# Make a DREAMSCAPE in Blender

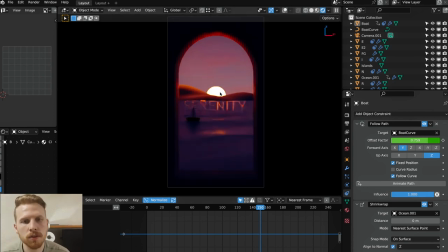[12:25]
So now we have a boat. So now it's starting to look nice. I also want to polish the lights a little bit.
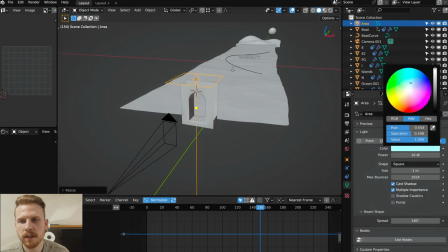[12:30]
So I'll add a light over here. I think I'll make it kind of blue. This will help just bring some color contrast to the scene.
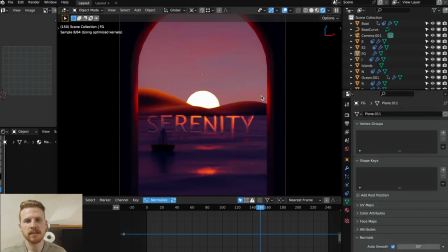[12:36]
Three maybe, I think this looks good. So we're still lacking some details in the scene. So let's make some buildings and a lighthouse on these hills.
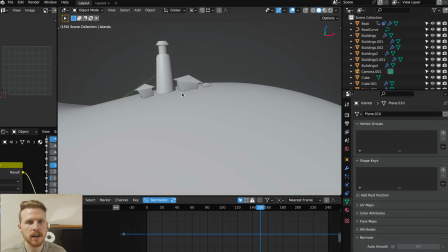[12:43]
So I sped up a bit here, but I just added some very simple houses here and a lighthouse plus two houses here with two small dudes.
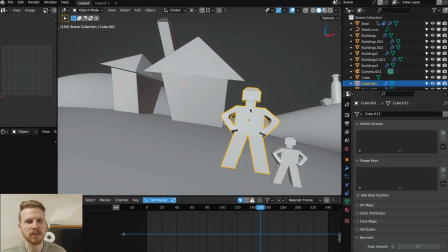[12:52]
I don't think they will be really visible, but it just adds some visual interest.
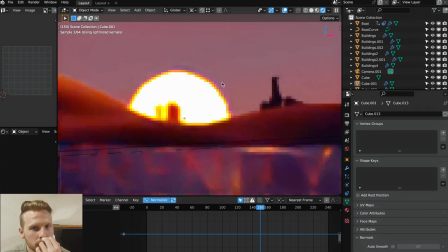[12:55]
And the models are really low detailed, but if you look in the render, they will be so small that I don't think we'll really think of it.
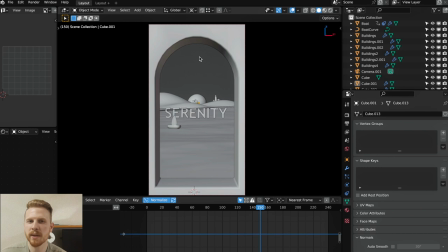[13:02]
So a landscape video isn't completed without birds. So let's add some birds.
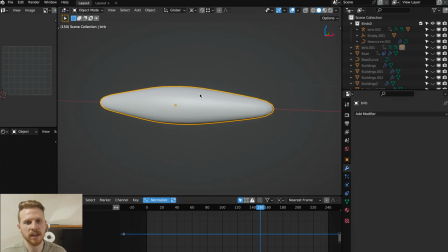[13:06]
So first, model a very simple worm kind of shape like this and make sure it has enough polygons.
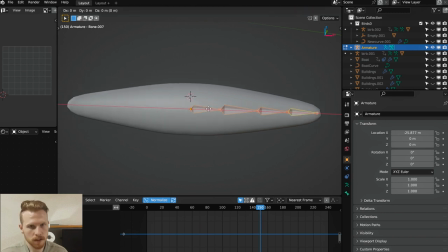[13:12]
Add some bones, kind of like this, I think is good. Copy this, make it on the other side too, and go into pose mode.
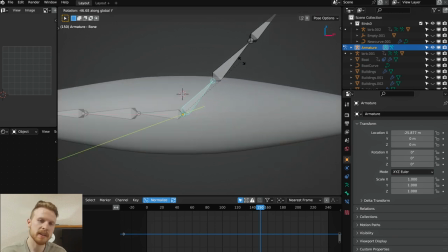[13:20]
Now we can animate them. We just want to animate them going up and down like this. Make it something like this.
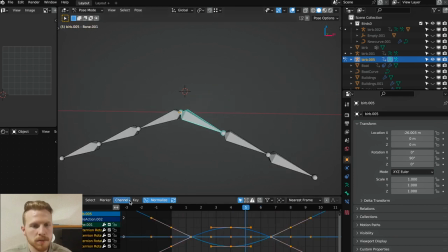[13:25]
It goes up and down on both of these. And we want to loop this. So just select the keyframes, go into channel, go into extrapolation mode and choose make cyclic. This will basically just loop the animation. And now let's copy this animation over to the other bones.
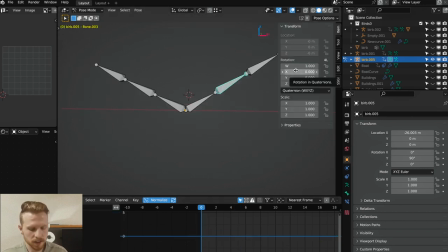[13:39]
So first just add a rotation keyframe on the first frame on each bone. Just select everything, click Ctrl C, click the other bone, Ctrl V, and last bone, Ctrl V. Do this for all of the bones. And you also have to make sure it loops on every single bone. You can also do this by clicking Shift E and choosing make cyclic.
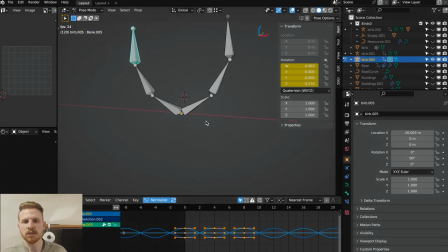[13:58]
Do this on all of them. So now it kind of loops, but it kind of looks stiff. So to fix this, We can offset a couple of the keyframes. So let's select the bone number 2 on each wing. Move it like one frame. So I just press GX1. Do this on the last one, but this one will move 2 frames, so GX2.
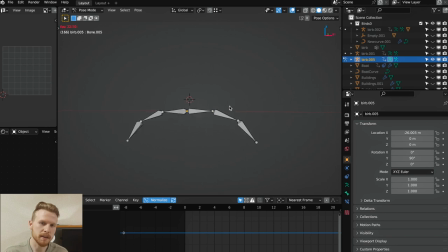[14:16]
Now it has a bit more natural feel because it's bending a bit more. Now we can bring back the bird model.
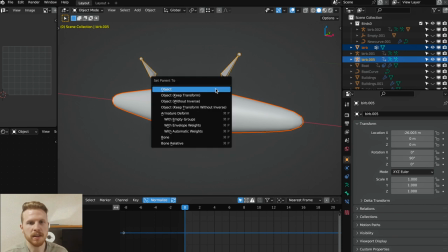[14:21]
Select this one, select the bones, press Ctrl P. Choose amateur deform with automatic weights.
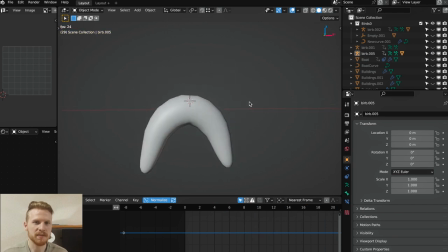[14:27]
And now we have a bird. It's very simple, but I think it's good enough for this project.
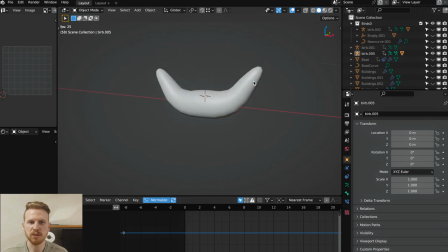[14:32]
But only one bird isn't enough, so let's make a bunch of them. So then make an object that will be the emitter.
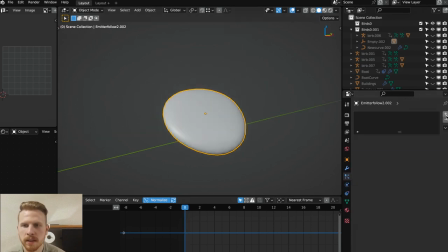[14:37]
Go into particle properties, click plus to add a particle system.
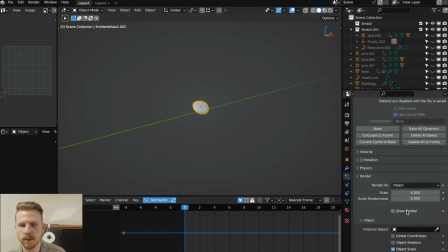[14:41]
Scroll down to render, choose object. And for the object, we'll choose the bird. Now go into physics and choose voids. And this will kind of make the bird fly as crowd instead of like single particles. And right now there's kind of a lot of them, so let's take it down to like 10. But we kind of want them to move in a direction.
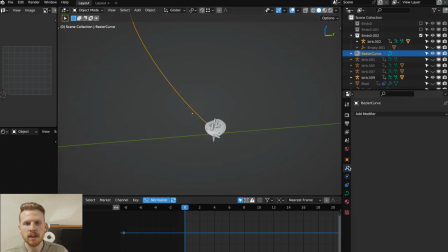[14:59]
So to do this, add a curve. And for the curve, go into physics properties. Add a force field, make it minus 10, and choose curve on the shape instead of point.
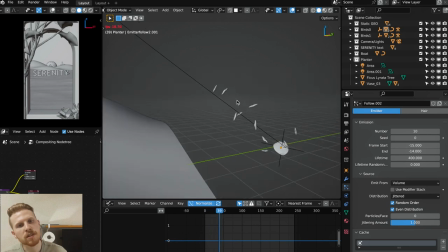[15:09]
If we click play now, you can see that the birds will follow this curve. And if you look through the camera, we can see it kind of flies like birds.
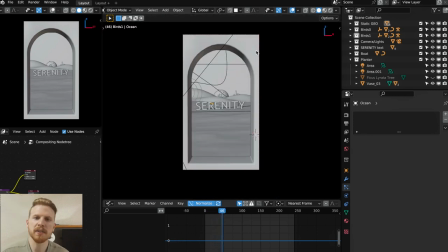[15:16]
So now we basically have birds in the scene too. But I still feel like we're lacking something. I kind of want something in the foreground.
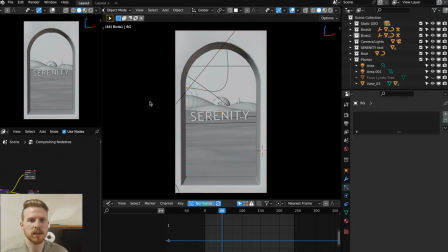[15:23]
So I think I'm gonna add some plants. So instead of modeling the plants from ground up, I like to go to CG Trader and look for some free models there.
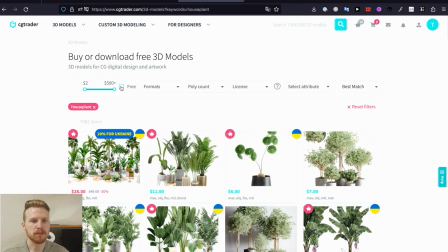[15:30]
Then we can search for houseplant and click on the free check mark and find some plants we like.
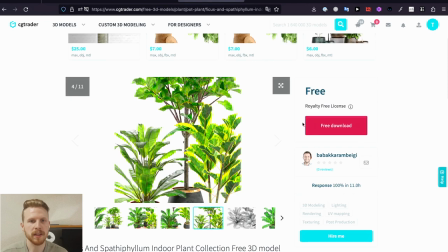[15:35]
I think these plants look good. So let's just download these and bring them into Blender. So once you have them in Blender, just place them how you like it.
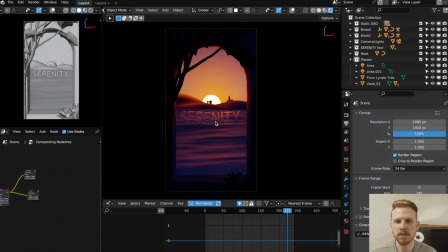[15:42]
Yeah, I think this looks nice. I don't want them taking too much attention because I want the sun and the text to be the focal point of the scene. But having those silhouettes here just helps bring more details into the scene. And now the 3D part is basically done.
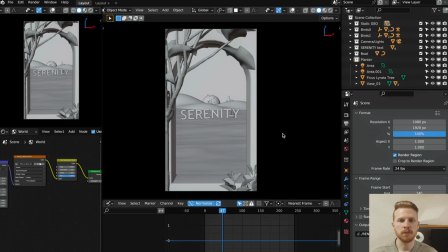[15:54]
So before rendering the full animation, I want to add some glow on it. First, just render a still image. So press F12 and close this render window. Go into Compositor and enable the backdrop.
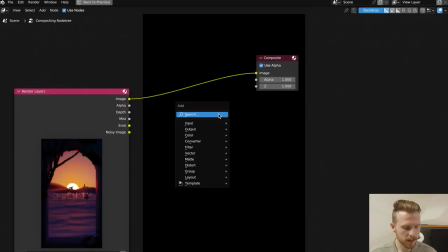[16:05]
And then right now it's just black because we need a viewer node. So connect image into the viewer node.
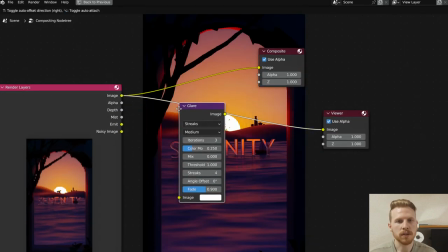[16:11]
Now we can see the image. Add a glare node to add some glow. Make sure this one goes into the composite and the viewer node.
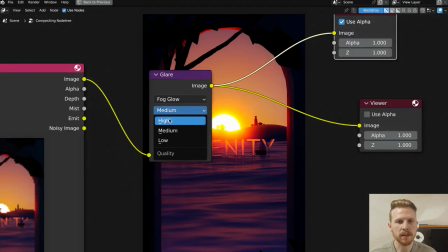[16:18]
Let's choose fog glow, quality, make it high. And it's quite strong right now.
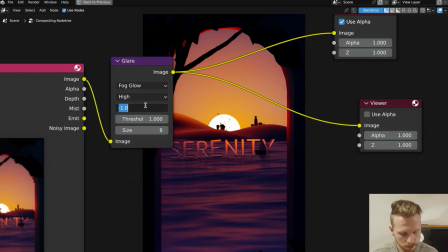[16:23]
So to fix this, just take the mix down. So make it minus 9.95. I think that's nice. Maybe even a bit lower actually. Minus 0.97.